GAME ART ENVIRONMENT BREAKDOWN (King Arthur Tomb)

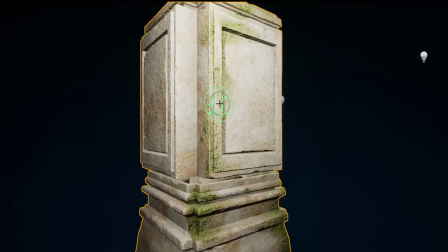So I used things like tileable textures, decals, vertex blending between two different materials,
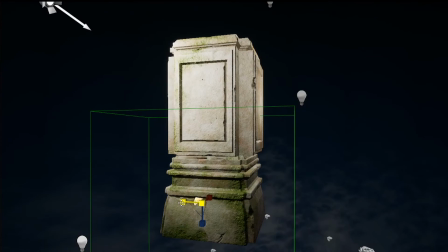detail normals and additional like smaller foliage assets to sort of build up that detail. I couldn't do this in a program like Substance Painter, I had to do it in the game engine itself.
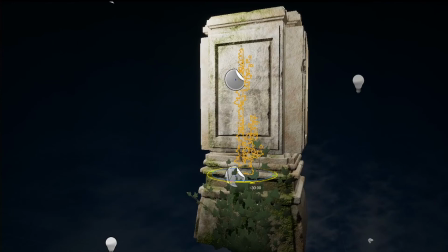I could also have used edge decals and trim textures to add detail to these larger assets but in my case I did try this and the details were just too subtle and didn't read well on the actual asset
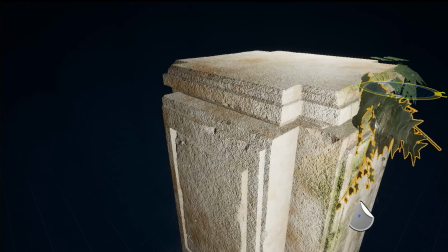so So I opted to sculpt the detail into the mesh instead.
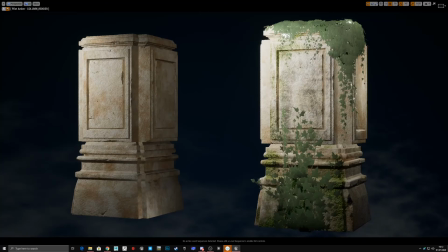There's loads of different ways you can add detail to these larger assets.
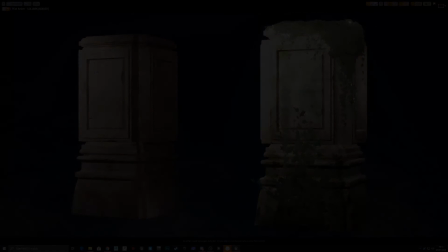You just need to sort of experiment and find what works best for you.
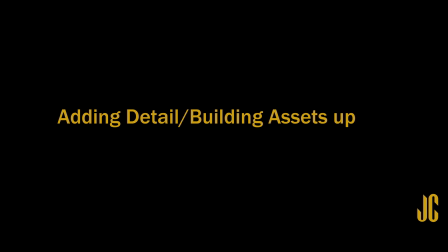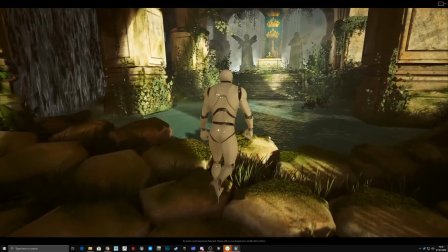I find the key to developing a strong scene is to use lots of different elements
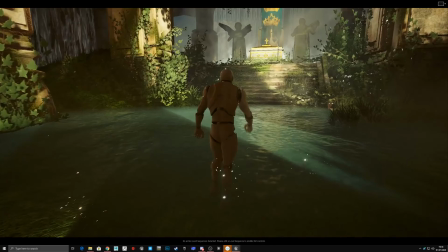subtly and build them up on top of one another to sort of build something that feels real,
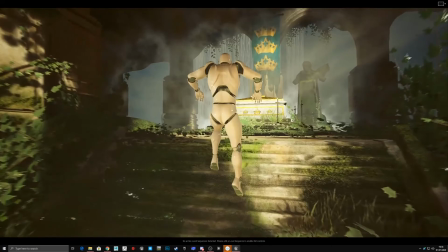something that feels like it's got history and sort of tells a story
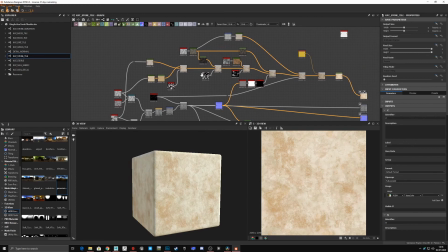so in terms of materials you could use lots of different noises patterns and grunges and layer them on top of one another with different
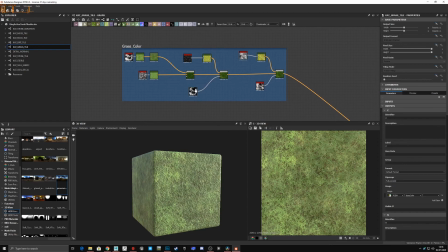sort of blends to tell the story things like the roughness channel especially like really goes a long way in building up that narrative
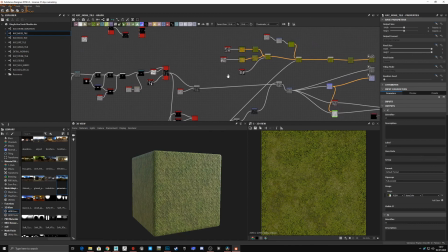if you think about what these materials have been through and reflect that into
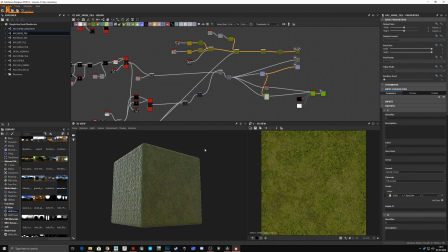the material itself it'll go a long way in creating something that feels real.
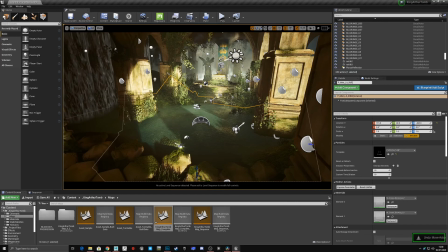This mentality also applied to the particle effects in my scene in my
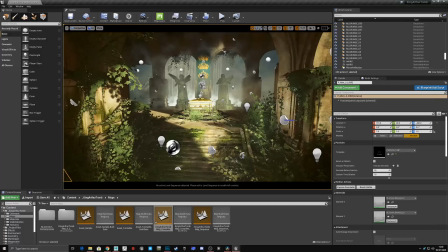case I used lots of different ones from the Unreal project initially though I
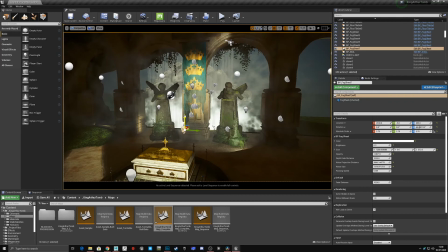had one blanket volumetric fog and one intense god ray and these effects just flattened out my scene and didn't really add to the depth than the way
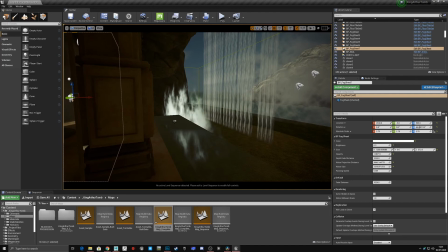I wanted them to. To remedy this I used lots of different fog cards,
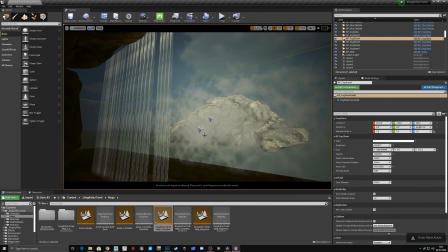set them at lower intensities and placed them at different levels of my
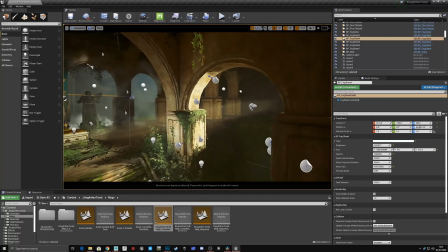scene to sort of break up elements and add that depth back into the scene.
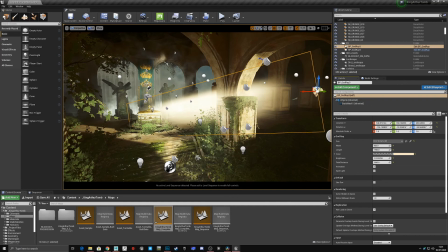In terms of a god ray I just made it as subtle as a cut to just imply it was present in the scene rather than making it obvious that it was there.
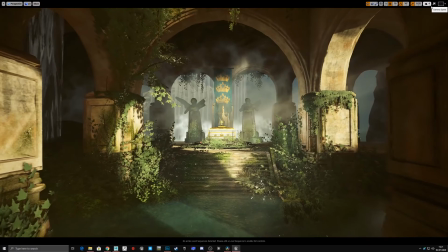Be subtle but also be intentional about how you build up different elements of your scene.
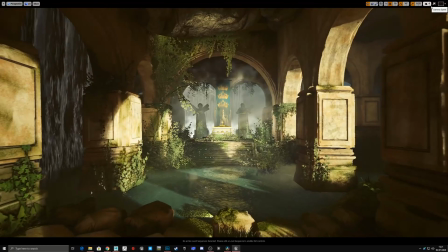I believe that is the key to create something that is interesting to look at.
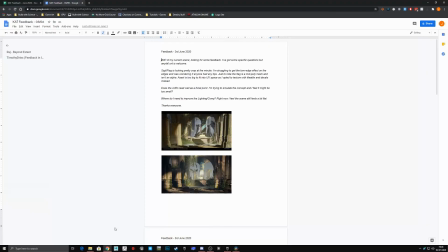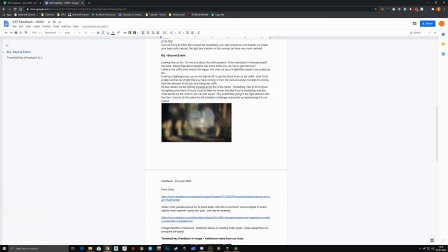When getting feedback I always try to ask specific questions about my scene,
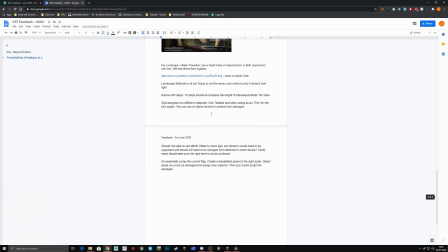areas that I feel could be improved but I can't exactly pinpoint a
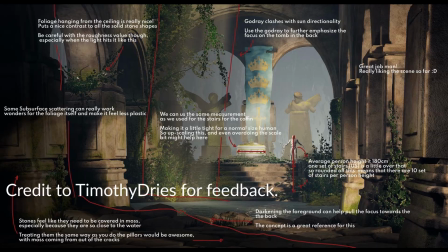solution this is so I can prompt an answer from people rather than leaving things too
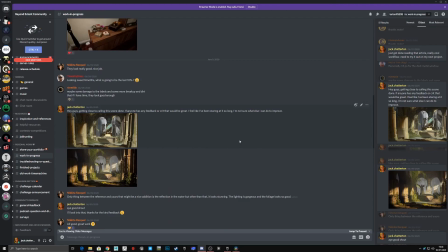open and vague I used a bunch of different discord communities to get
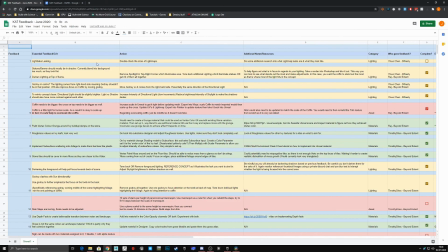feedback I do try to collect my feedback and organize it into a spreadsheet mainly
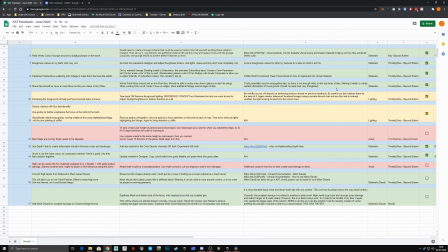so I can build an action plan around addressing things and make sure I don't miss anything yeah